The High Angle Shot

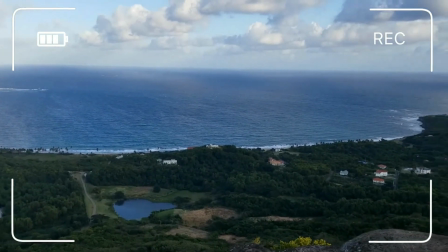Today we'll be discussing a popular camera angle used in visual storytelling today, the high angle shot. Hi everyone, it's Cami Knight, and today I wanted to talk to you about a technique that you have probably encountered a lot in movies and TV shows that can actually be applied to e-learning. This is the use of camera angles, which essentially is the position or angle of the camera when a shot is taken.
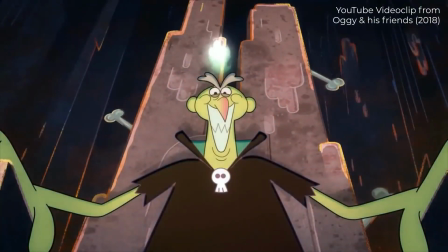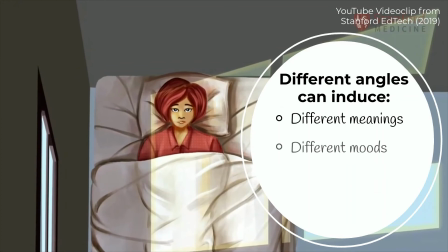Different angles can induce different meanings, different moods, and different levels of engagement in your audience.
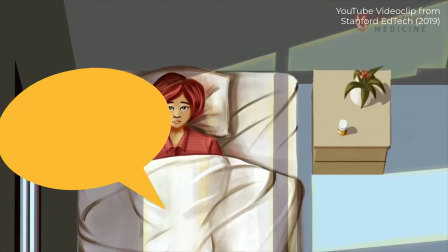In e-learning, this can be a powerful way to communicate with your learners.
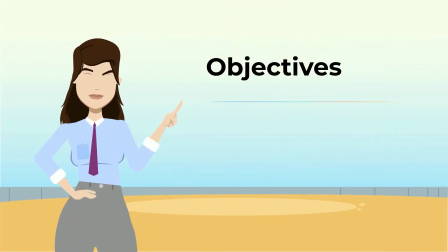In this episode, we will focus on the high angle shot. We will begin by defining the high angle shot in comparison to the eye level shot,
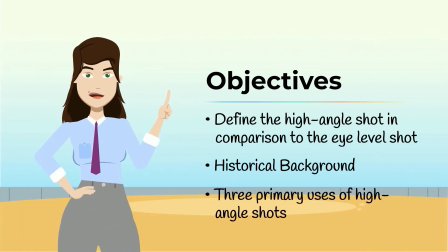provide some background on it, and then discuss three primary uses of high angle shots.
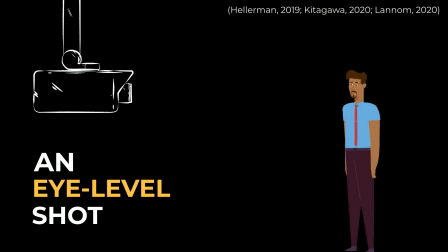An eye-level shot, as the name implies, is when the camera is placed at the height of the eyes of the character in the frame. This is considered a neutral camera angle.
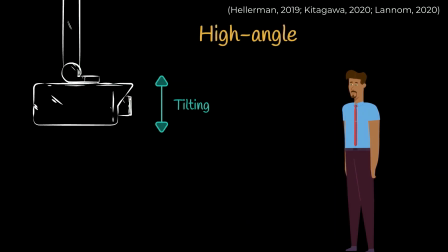With vertical camera movement, also known as tilting, high and low angle shots can be obtained. A high angle shot is when the camera is placed above eye level, pointing down.
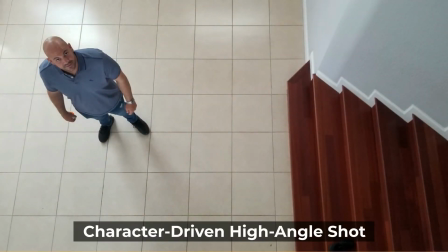Using this technique, the camera looks down on the character from an elevated perspective.
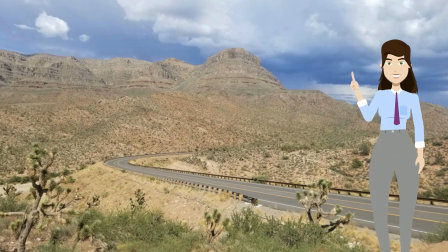So the high angle shot can incorporate a shallow angle, commonly used in narrative high angle shots that are not meant to draw too much attention to itself.
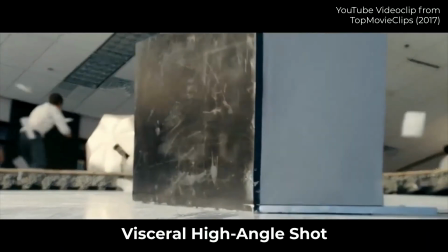As the angle's height increases, it can elicit more of a visceral thrill.
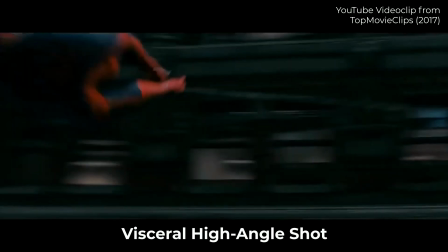When the angle approaches 90 degrees above the subject, it becomes an overhead shot or bird's eye view.
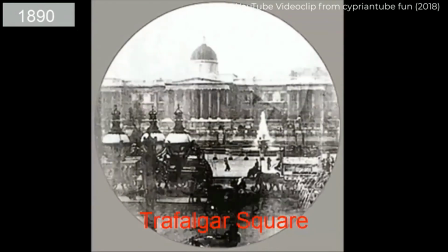Early in the history of cinematography, camera movement was very limited because of stationary, cumbersome cameras.
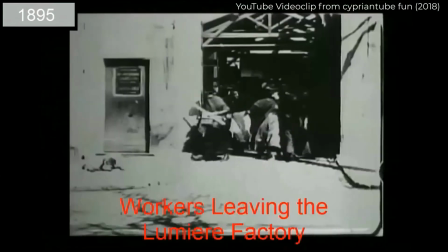Filmmakers were concerned about the moving camera confusing the audience.
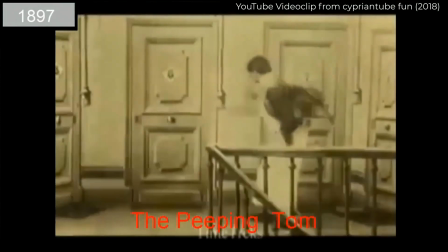They were more interested in giving the viewer the illusion of a privileged, front row center seat at the theater.
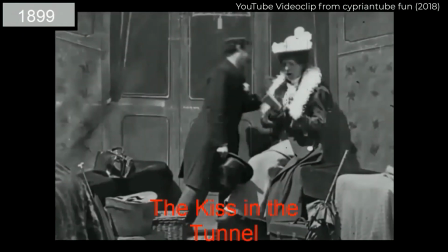However, there are early examples of the high angle shot dating back to 1901, where the high angle represented the viewpoint of a distant onlooker. Today, the high angle shot has three primary uses. One is to convey narrative information, two is to elicit an emotional response, and three is to convey character information.
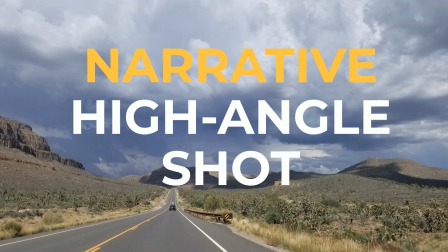The narrative high angle shot is useful for showing landscapes or large crowds.
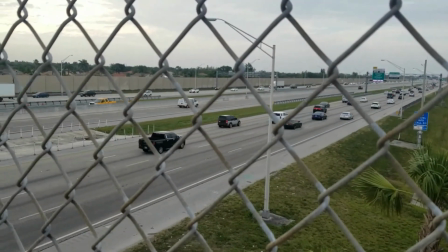It can establish context to a scene, such as a wide sweeping view over city traffic.
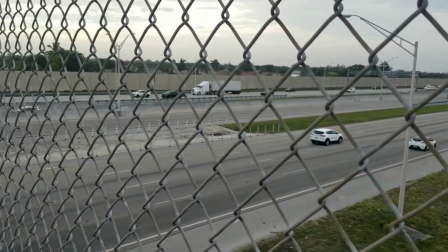Narrative high angle shots are usually shot at shallow angles.
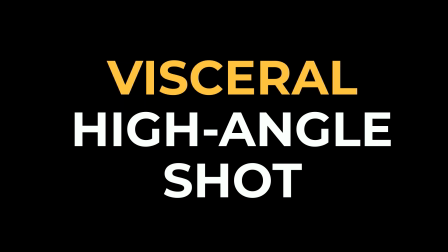The visceral high angle shot, often shot at extreme angles, can create an emotional reaction such as anxiety or uneasiness, or add tension to a scene. Take a look at this extreme high angle shot that a movie uses to create tension to a scene. Interestingly, high angle shots, especially visceral high angle shots, are often used in the climax of movies.
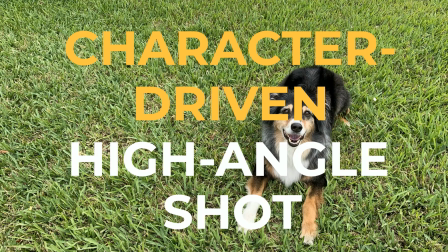The character-driven high angle shot can convey a character's vulnerability or emphasize danger.
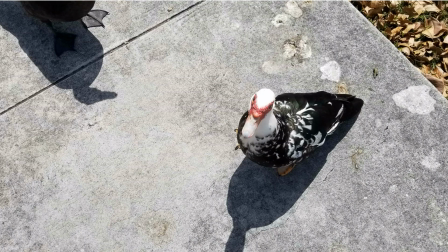The camera angle makes the character appear smaller and weaker, and is commonly used to show when characters are in jeopardy.
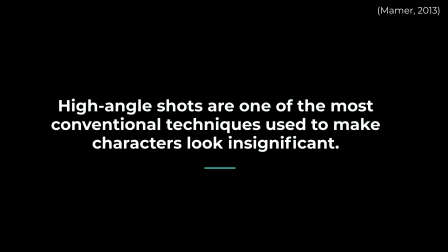High angle shots are one of the most conventional techniques used to make characters look insignificant.